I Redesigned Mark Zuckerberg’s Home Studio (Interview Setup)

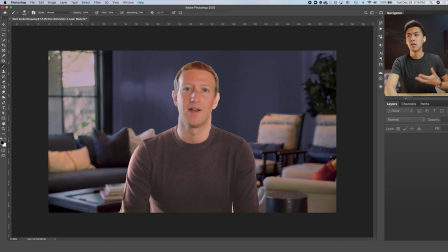(12:21)
And so we don't wanna do this. We don't wanna make you wear the colors that are gonna make you look your worst. We want to find colors that make you look your best. And so in this case, this actually happens to be, I think, when he's wearing blue, which is why I think whoever he's choosing to style everything that he's got going on probably chose a lot of blue for him.
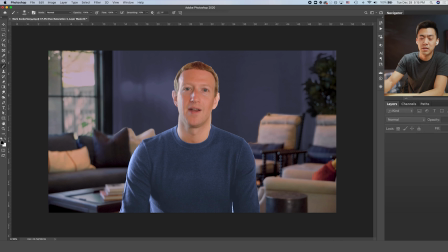(12:38)
So that's why we're just gonna keep it this way. And we're just gonna keep playing with it and see what we can do with this. All right, now that we've got his shirt color picked, I kinda wanna go back to the wall and change it up a little bit because I think we have a little bit more flexibility on the wall color here now that we've identified
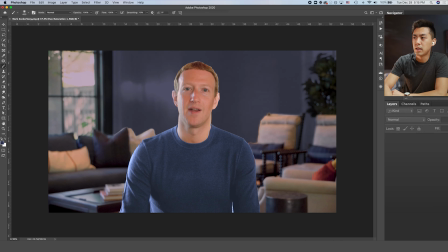(12:55)
specifically what his shirt color should be. So I'm gonna desaturate the wall behind him just a little bit, see if that does anything. So the next thing that I noticed that I kind of want to fix for Mark in this shot is he's got this
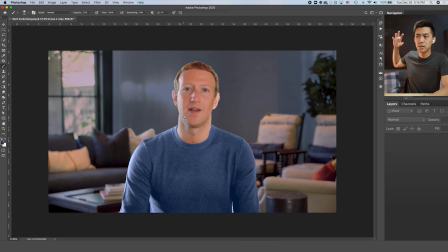(13:06)
area right behind his head that's just got a bunch of glare on the wall. I'm not entirely sure what it's from. It might be from their video equipment or originally the light streaming in from the window, but I think it's a little bit distracting and it's coming out of his head. And so I want to remove that. So we're going to do that next.
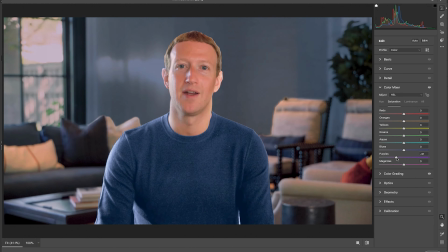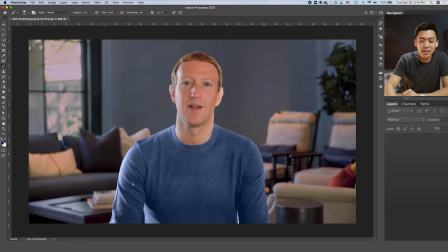(13:32)
All right, so I'm loving how this is actually turning out. Taking a look back at what it used to look like real quick. This is how we started and this is how it's going so far. And I think there's still a lot more that we can do with this. So the number one thing I'm noticing right now is Mark's background looks a little bit empty here behind him.
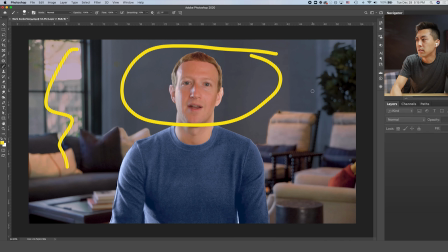(13:51)
It looks great on the sides because there's a lot of stuff, there's a lot of texture on the sides, which I think looks great, right? But there's not a lot in the center, which is why I wanna maybe add something here. And there's a couple different things we can add. You can add anything from plants to wall art to maybe some lamps or something. So let's play around with that right now. So what you can do, or what we can do right now, is go into Pinterest. And we've just been kind of doing some searches beforehand, just playing with what kind of stuff we can add. So this is hanging lights. Also Pinterest here, we've been searching up some plants. And for those of you who are putting together your own studios, searching Pinterest is a very, very good resource as a place to start to figure out what other people have done. So you can start borrowing ideas and start learning on your own to see what type of stuff might look good in your space. So I highly recommend checking out Pinterest. They're not a sponsor of this video, but Pinterest, if you're watching this, I would definitely welcome that. I think you guys are building such a great product, and I would love to promote you all. So get in touch, Pinterest, if you're watching this. So over here, I'm just noticing there's a whole bunch of really nice plants, and this is one that catches my eye specifically. I think this is actually an ad, but who cares? Let's see if we can use this. And I think this one too. I really like this plant. So let's just grab a couple of these.
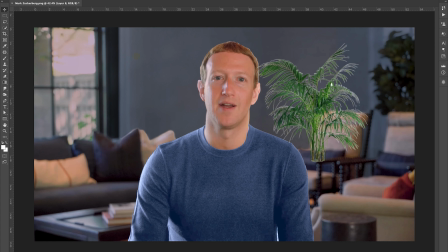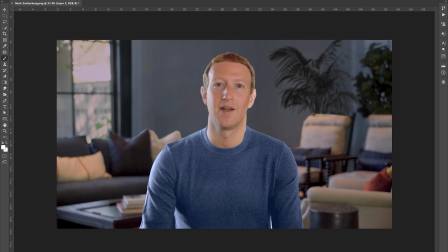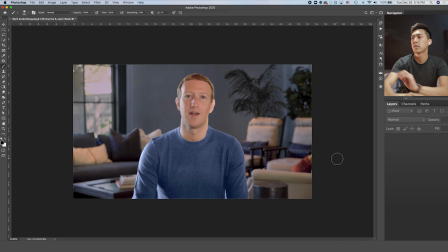(15:27)
Cool, all right. So that's what we've got so far. We've added that plant in there. And I think we wanna add something over here too, just a little bit to make sure that it's, again, filling in the whole space. So here I would love to add maybe like a lamp of some sort.
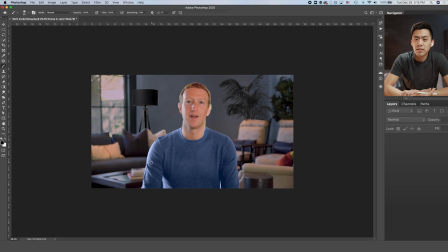(15:45)
All right, so now we've given Mark a lamp, and I think there's a couple things we need to do to this lamp to make sure that it fits in correctly. I want to add some of the lighting so that it goes correctly with the rest of the scene. And then I also want to find a way to make it turn on. So let's try that.
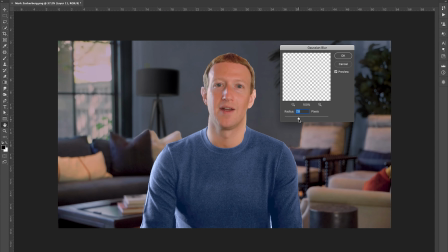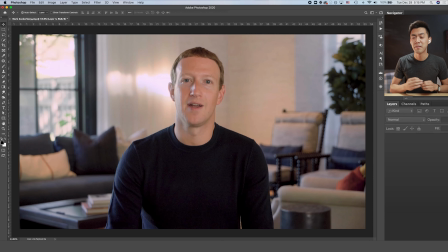(16:08)
Just to recap, this is what we've done so far. We've taken this shot of Mark in his home studio, what I'm presuming is his living room, and we've gone ahead and first of all changed the background color.
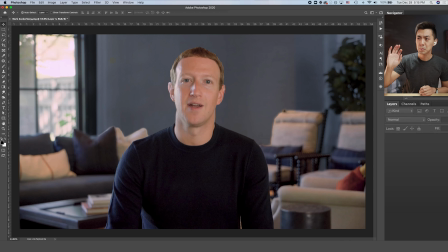(16:18)
And so normally what you would do is you'd paint your wall and it would look like this. We've also gone ahead and changed this glare that he's got going on. And so this is the result of that. And I think this is already a huge improvement.